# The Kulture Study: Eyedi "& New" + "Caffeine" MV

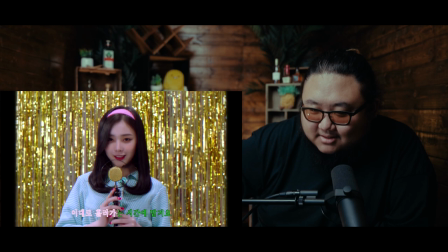2:29 Okay, her voice is amazing.
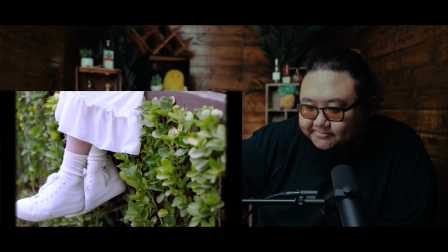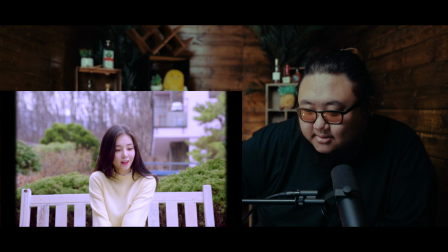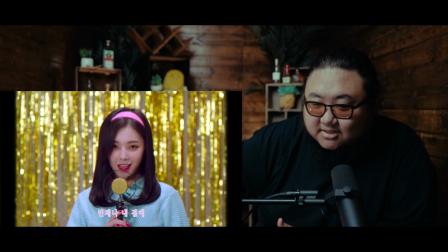2:46 Her voice is amazing, and her visual appeal is also very interesting because she kind of comes off very much like an actress.
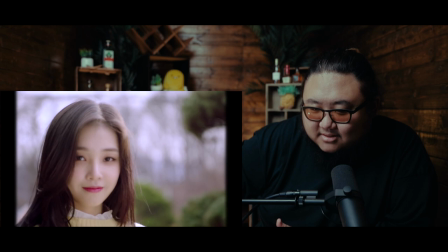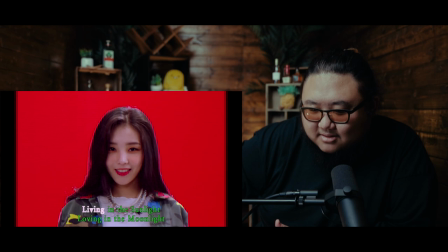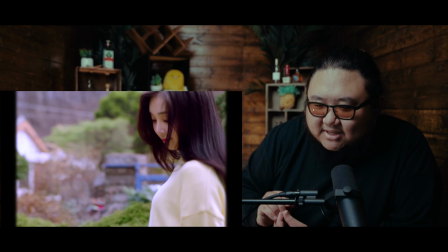3:07 Those sounded like gated reverb drums, but they sounded very muffled.
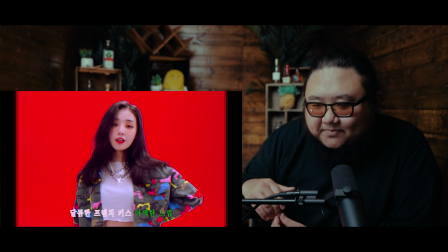3:16 Like, a lot of this song, the instrumental sounds very muffled and, like, a little bit underproduced.
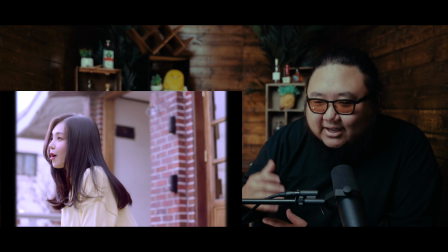3:24 Like, not in, like, a bad way, but kind of, like, in an intentional way where it feels a lot more nostalgic,
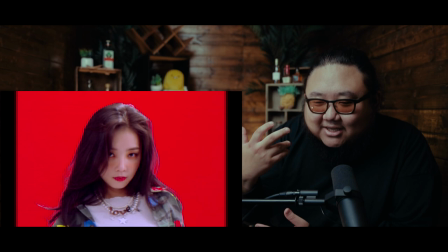3:31 where it feels a little bit like not just an 80s or a 90s inspired sound,
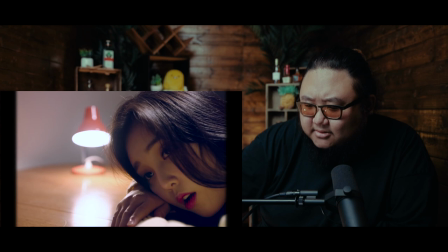3:37 but like it was almost like it was actually produced from that time.
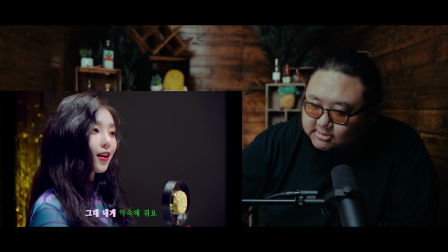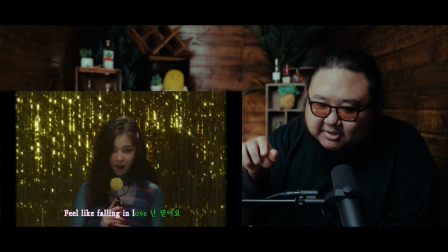3:51 I love this scene in particular, these setups, because like the background kind of looks like that.
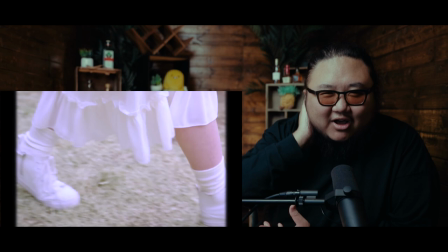3:57 It has that 80s or 90s sort of prom look to it.